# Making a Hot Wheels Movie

What's up guys froggy here and today I'm gonna be showing you guys how I make hot wheels cars drive on their own
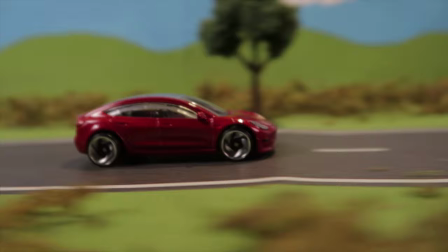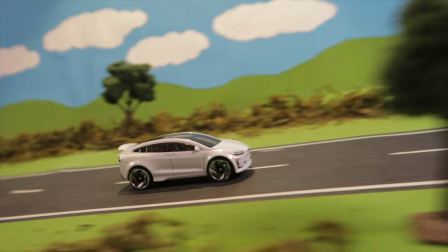So the first thing I did was I had to create a scene for them to drive through or I'm gonna call it my set now Originally, I was gonna do this on the floor just so I could have a very long stretch of runway for the car to drive on But the floor
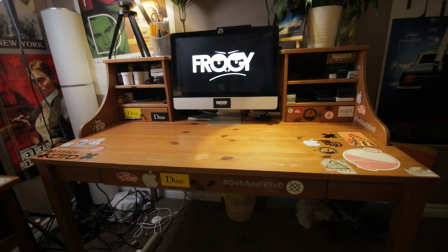[0:29]
was really gonna limit how much movement I could do with the camera So because of this I decided I was gonna set up my scene on my desk
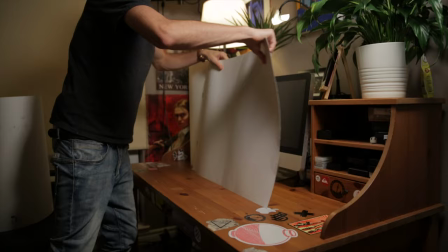[0:39]
So to set up my scene, I got a few pieces of Bristol board from the dollar store. I only needed about three to make it work for this desk right here.
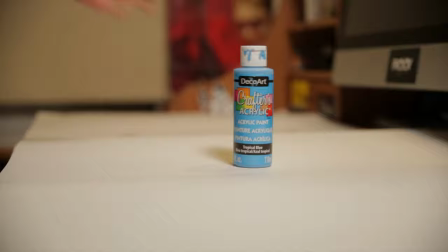[0:47]
I used two Bristol boards for the background and then one cut in half just to make the floor. Then I bought some paint from the dollar store and painted my background. I wanted to keep it super simple, so I just did this Windows XP type background with green hills, a blue sky, and some white clouds.
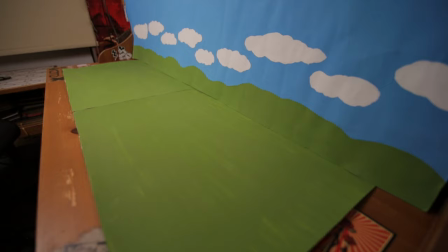[1:03]
So once I finished painting everything and set it up, it looked like this. And now it's time to start making it look a little more realistic. Now luckily I was able to find this play tape, which is like this tape that has a print of a road on it.
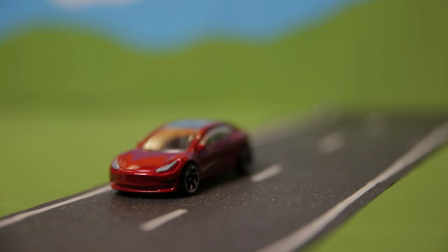[1:20]
It almost looks like it was meant for Hot Wheels because when you put a Hot Wheels on it, it literally looks like it's the exact same scale that it should be. So because of this tape, I didn't actually have to paint a road on my bristle board.
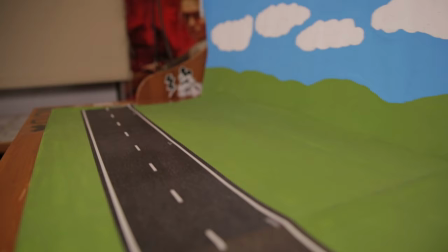[1:31]
Now already, just by adding that, this scene looks pretty legit and you can probably start filming on this. But I'm going to take it a step further. Now, I found these trees at my local arts and crafts store. And no, this is not marijuana. Arts and craft trees. So I found these trees and I figured, you know what? That would look really good with a Hot Wheels car right there. It literally looks like it's about the same size that you would imagine a tree to be right next to a Hot Wheels car. So I got myself six of these trees because that's kind of all the space that I have for on my three and a half foot runway right here. So I set up the trees and already it looks a lot better than it did with just the road. And now I want to add one more element to this, which is some type of bushes or something to make it look a little bit more real with the trees. So I picked up some moss to make fake bushes.
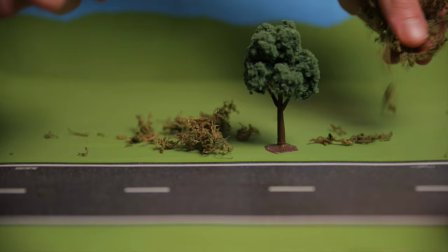[2:24]
Ah, that ain't that good stuff. I scattered the moss throughout the scene and between the trees to fill up the blank space.
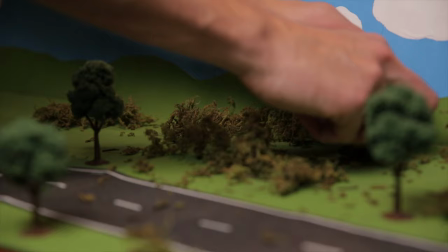[2:30]
And I also tried to use it to cover up that harsh edge between the ground and the background so it
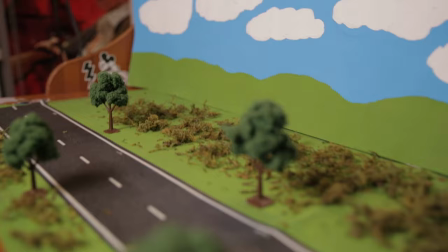[2:34]
isn't so obvious on camera. and now finally our set is complete.
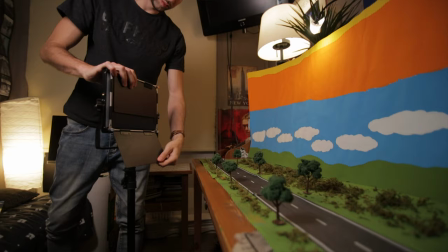[2:41]
Now it's time to light the scenes so for this I just used these two Neewer LED lights
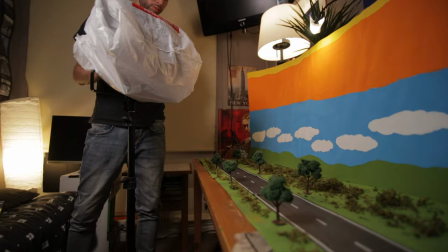[2:45]
I have and I put a white plastic bag over them to diffuse the light so it's not so harsh.
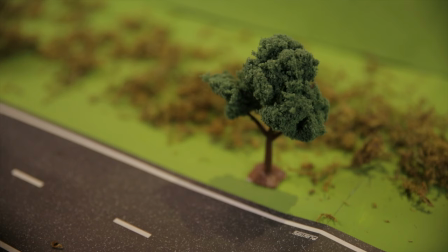[2:50]
I also had one more light above my desk that I angled downwards to give me another layer
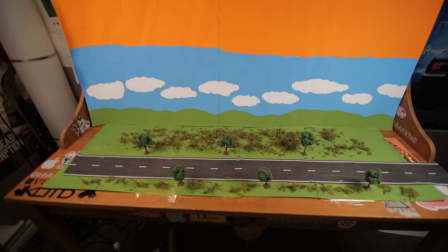[2:55]
of light and it almost acted like the Sun because it was so much harsher than the other two lights. A lot of people were wondering how I actually got the Hot wheels to move throughout the scene. People are taking guesses that it was magnets, that maybe there was a string attached to the car, that I was pulling it and then I rotoscoped the string out, or that I even put like a little motor on the cars. And honestly guys, you're all over complicating it. It's actually way easier than you think. So here's how I did it. I picked up these two pieces of track, put it together, and this right here became my little launch ramp.
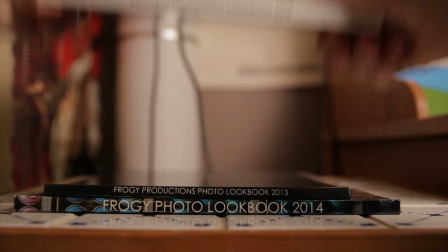[3:28]
So I set up a smaller table beside the desk that I had my set on and I had to stack books
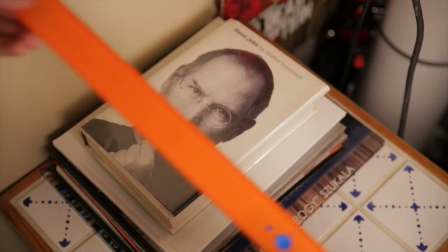[3:33]
to an appropriate height to which I was going to lay the track on and have the car launch into the scene from.
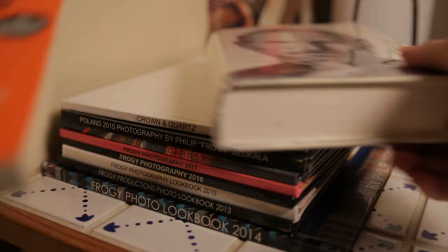[3:40]
Now you want to get the speed right so you have to do little micro adjustments with how many books you're putting on just so when the car actually goes down the ramp and into the scene the speed is pretty consistent. You don't want it too fast and you don't want it too slow.